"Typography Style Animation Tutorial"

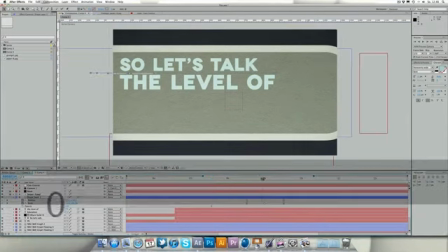2481s
Yeah, that's better.
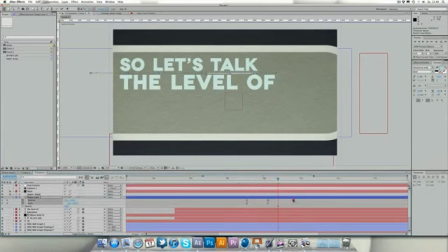2485s
Extend this and also extend this. And let's try to kind of scale our level off thing. So
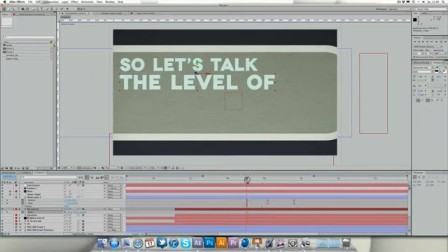let's turn off the scaling of this and scale it to 100% at this point.
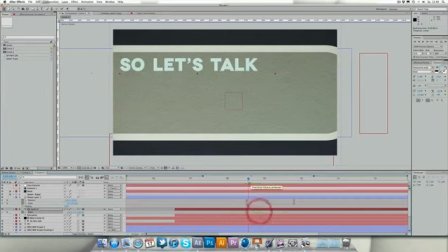2516s
A little bit too early. Offset that. And this is really nice. Make this one easy ease too, and take a look at the whole thing.
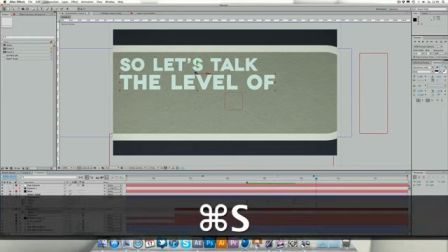2535s
Okay, really nice.
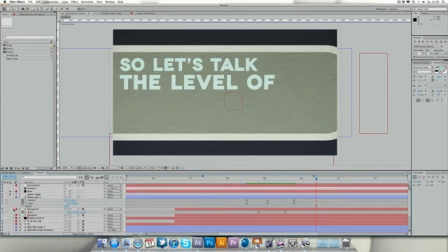2538s
You can play around with that hours, but yeah, let's just leave it that way.
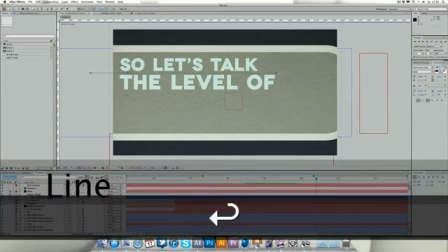2545s
And turn this line, rename this to line.
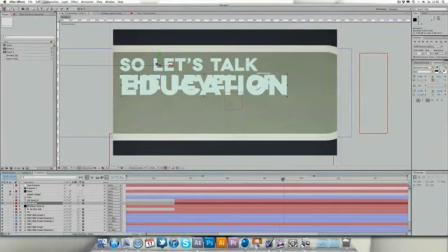2550s
And let's turn back on education, and at the point where this scales down and where it would hit education, we want to make a keyframe and move this forward until it's stopped, and move education down.
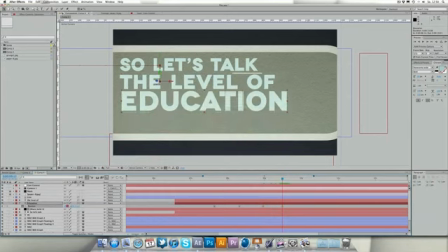2566s
And this gives the whole text a little bit more, I don't know, it's interacting together, and I think this makes it a lot more unique and nice.
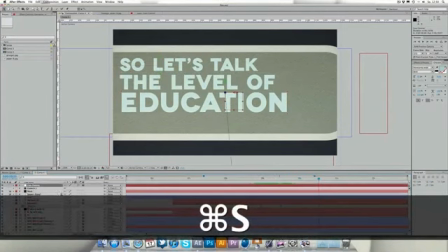2583s
Okay, so let's prepare for our first and last camera movement.
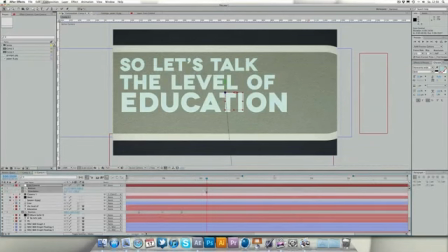2590s
Set a keyframe. We don't need actually one on the rotation value. So let's go forward to just go 1 second forward, and let's change the Y value because we actually inverted that.
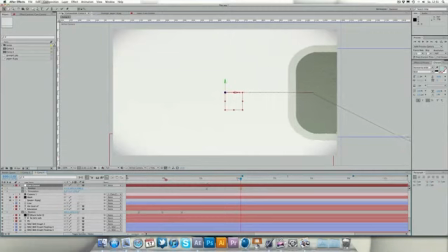2607s
And it's actually kind of a bad situation now because we made this a little bit too long,
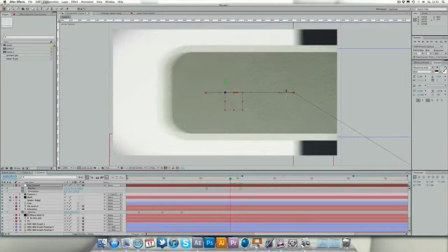2615s
and we have now the space between the border of the blue layer and the space between and the border of that one. So what we can do in this case, we can go to Mac bar graph,
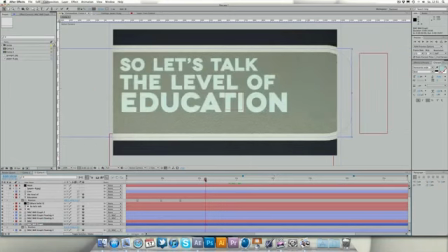2630s
and right at the point where we don't see the smooth edges of this, the rounded edges, we can start keyframing that
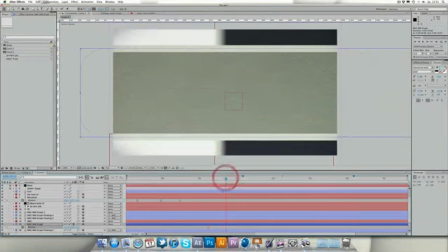2643s
just to have it at the right point when we come to that point.
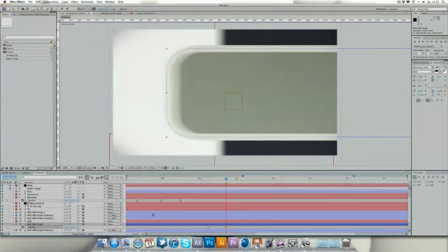2651s
Something like this is pretty nice.
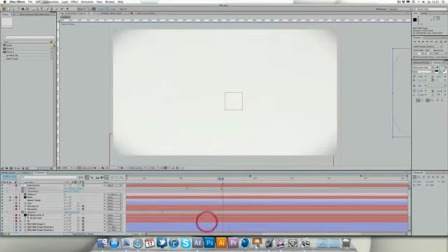2654s
Okay, so I think no one will notice that, but of course we have to change our cam control too in this case. We want to have a little bit of this inside here because it actually reminds us on the graph.
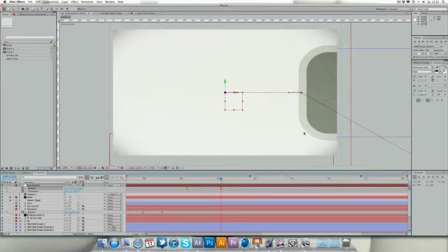2669s
I think it's always cool to see if everything is based on everything, and I think people will also notice that this was our original bar graph. I think this looks pretty cool if we again have this things still in here,
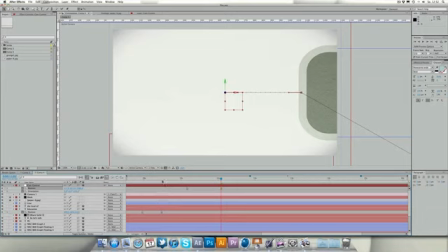2686s
because we actually did 3 informations and 3 actions just based on this one, this thing. So in the first one it was a graph, in the second one it was a background, and now it's just a design element. Depending if you want to play it on TV or on a PC,
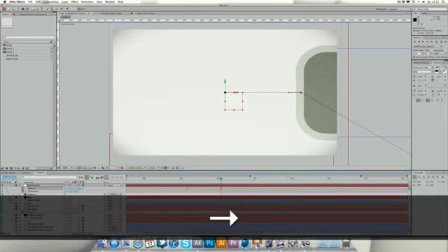2706s
you want to bring this in a little bit more because of the title action save area.
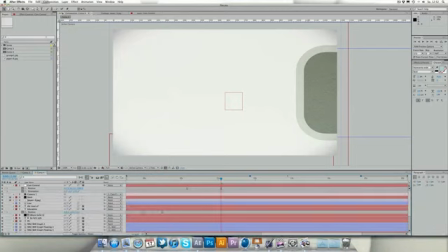2712s
And let's just quickly create our pie graph.
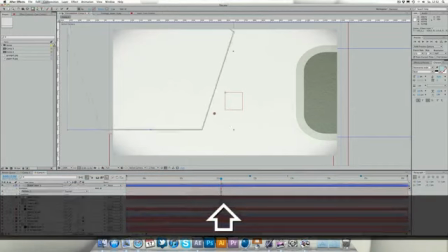2719s
And this is actually pretty easy, so we're just gonna... oh crap, what is that?